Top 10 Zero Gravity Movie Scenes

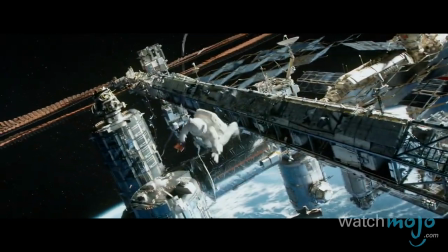(8:22)
Full of arresting tracking shots and lingering point of view shots,
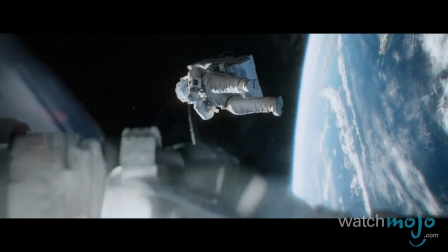(8:26)
the film becomes a true out-of-body experience that sucks the audience right into the constant zero-gravity action.
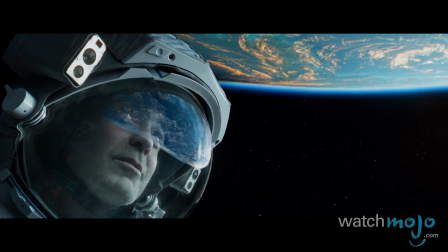(8:32) You've got to admit one thing. You can't beat the view.
The film's title also works on multiple levels when you think about it,
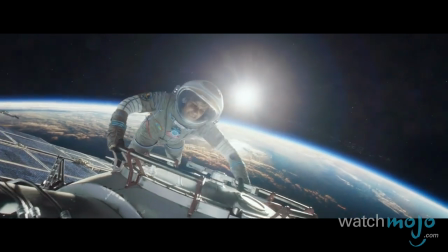(8:40)
placing the heroine in a grave situation that cleverly embodies both definitions of the word gravity.
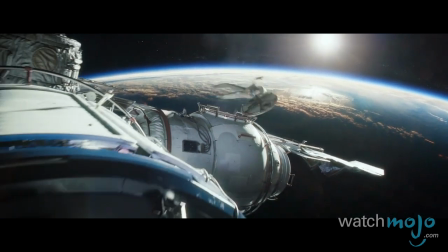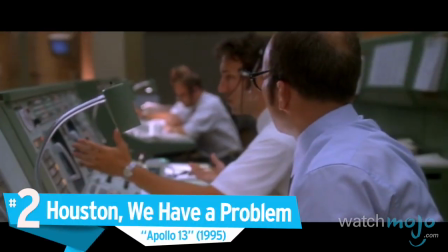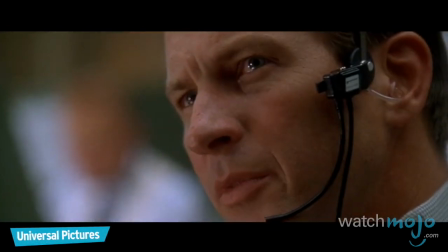(8:57) This is Houston, say again please. Houston, we have a problem.
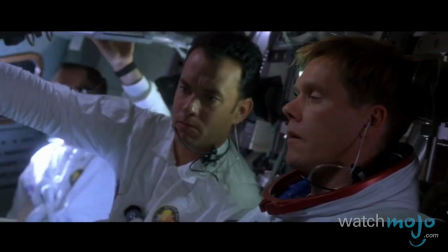(9:02)
Much like the previous film on this countdown, there are far too many astounding scenes in Apollo 13 to single out just one.
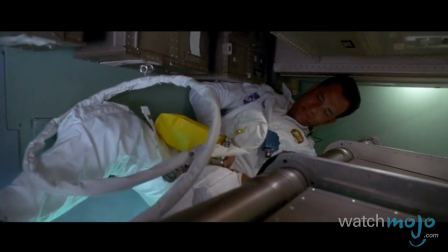(9:09) Houston?
At the time of its release, this was probably the most authentic depiction of space travel ever put on film.
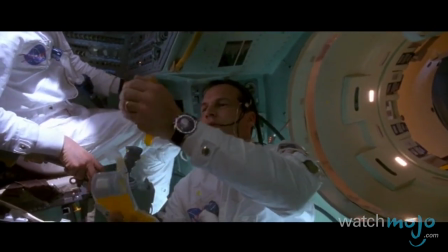(9:17) What did you do? Nothing, I stirred the tanks.
Ron Howard gets just about every little detail right, particularly the scenes aboard the cramped spacecraft.
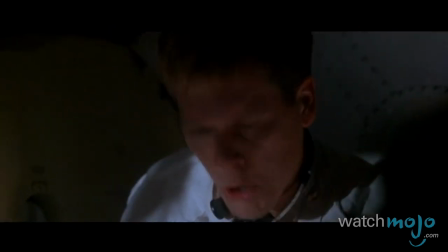(9:25) You don't tell me how to fly the damn CM, alright? You don't even know, do ya? They brought me in here to do a job, they asked me to stir the damn tanks, and I stirred the tanks!
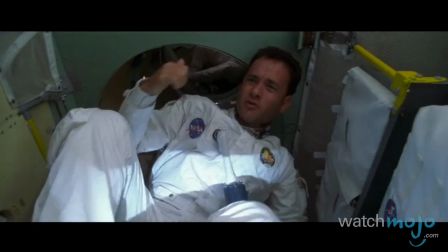(9:32)
Claustrophobically shot, it occasionally feels like we're trapped alongside our three heroes as they maneuver around each other with zero gravity.
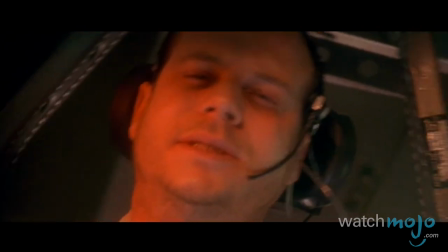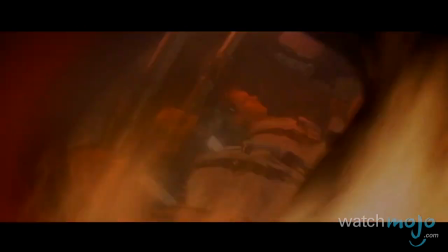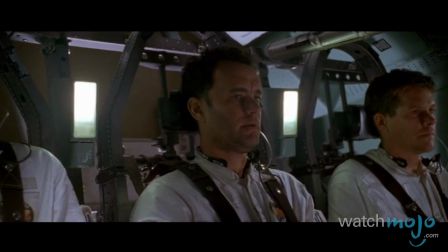(9:51) It's been a privilege flying with you, indeed. Gentlemen,
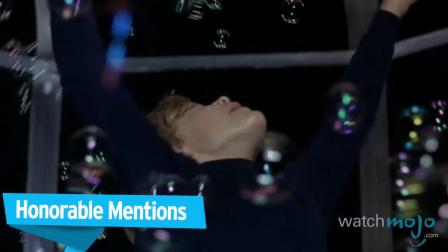(9:57) it's been a privilege flying with you.
Before we ascend to our top pick, here are some honorable mentions.
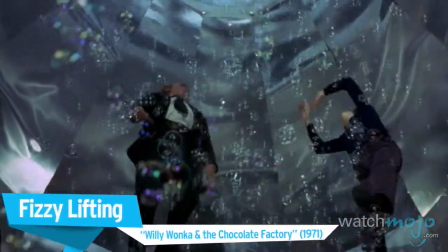(10:03) We're on the same! Stay away from Charlie, it'll chop us to bits! We're in trouble, Charlie!
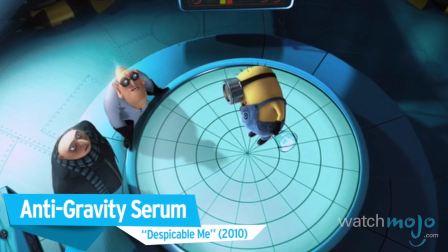(10:09) I can't stop! It's pulling me in! We've been working on this for a while, it's an anti-gravity scene.
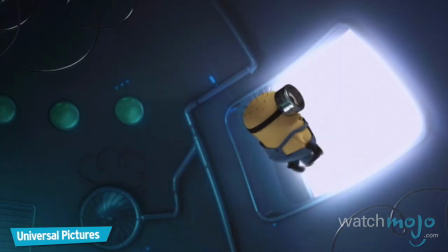(10:16) Oh, oh, oh, oh! No, no!
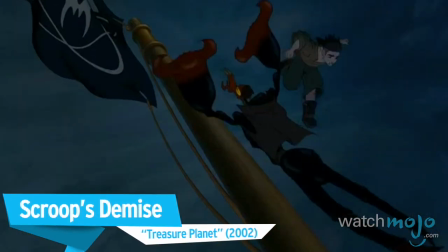(10:21) Tell him yourself!
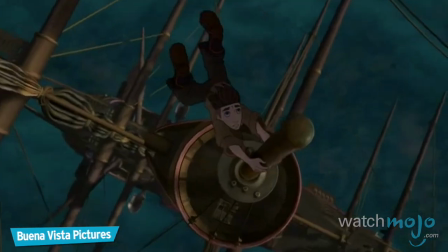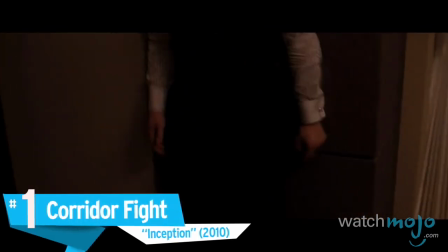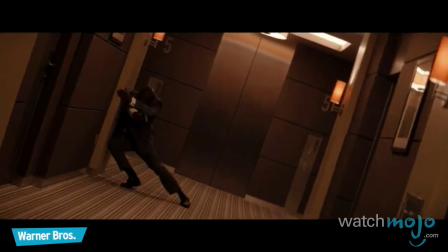(10:35)
Throughout much of Inception, the characters are left wondering what's a dream and what's real.
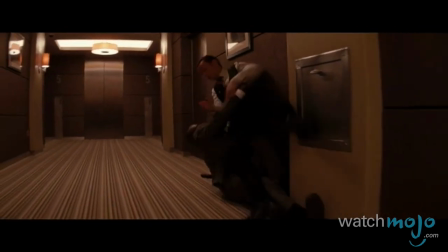(10:43)
Likewise, the state-of-the-art production values leave the audience wondering what's CGI and what's handmade.
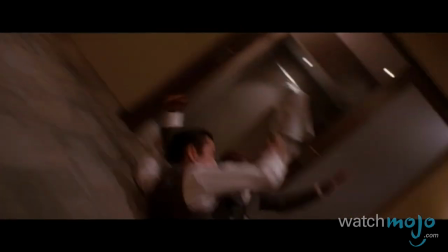(10:52)
The film's disorienting corridor fight is a true revelation of cinematography, sets,
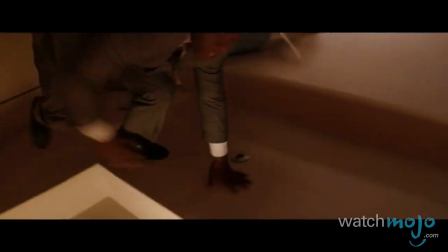(10:58)
stunts, and modern practical effects, placing Joseph Gordon-Levitt and a thug in a 100-foot rotating hallway.
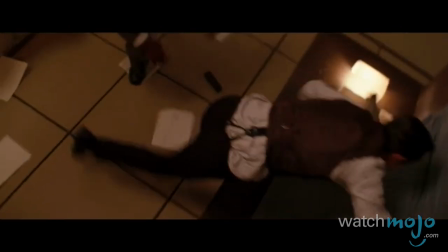(11:09)
Not a second goes by where you aren't convinced they're walking on the walls,
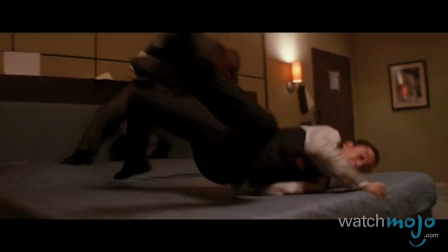(11:13)
falling down the hall and being elevated up to the ceiling, making a dream a reality.
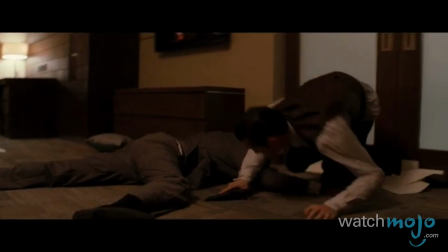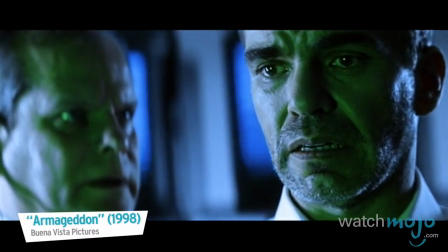(11:25)
Do you agree with our list?
We're not looking too good right now. Oh shit.
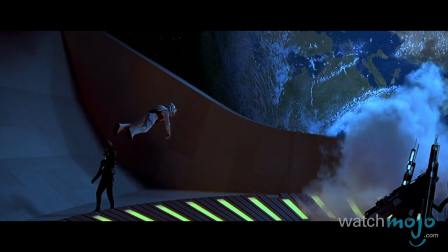(11:31)
What zero-gravity scenes lifted you out of your seat? For more entertaining top tens published every day, be sure to subscribe to WatchMojo.com.
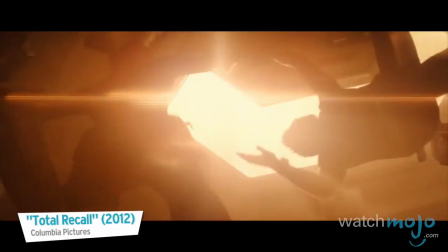(11:40) Shit. Gravity reversing.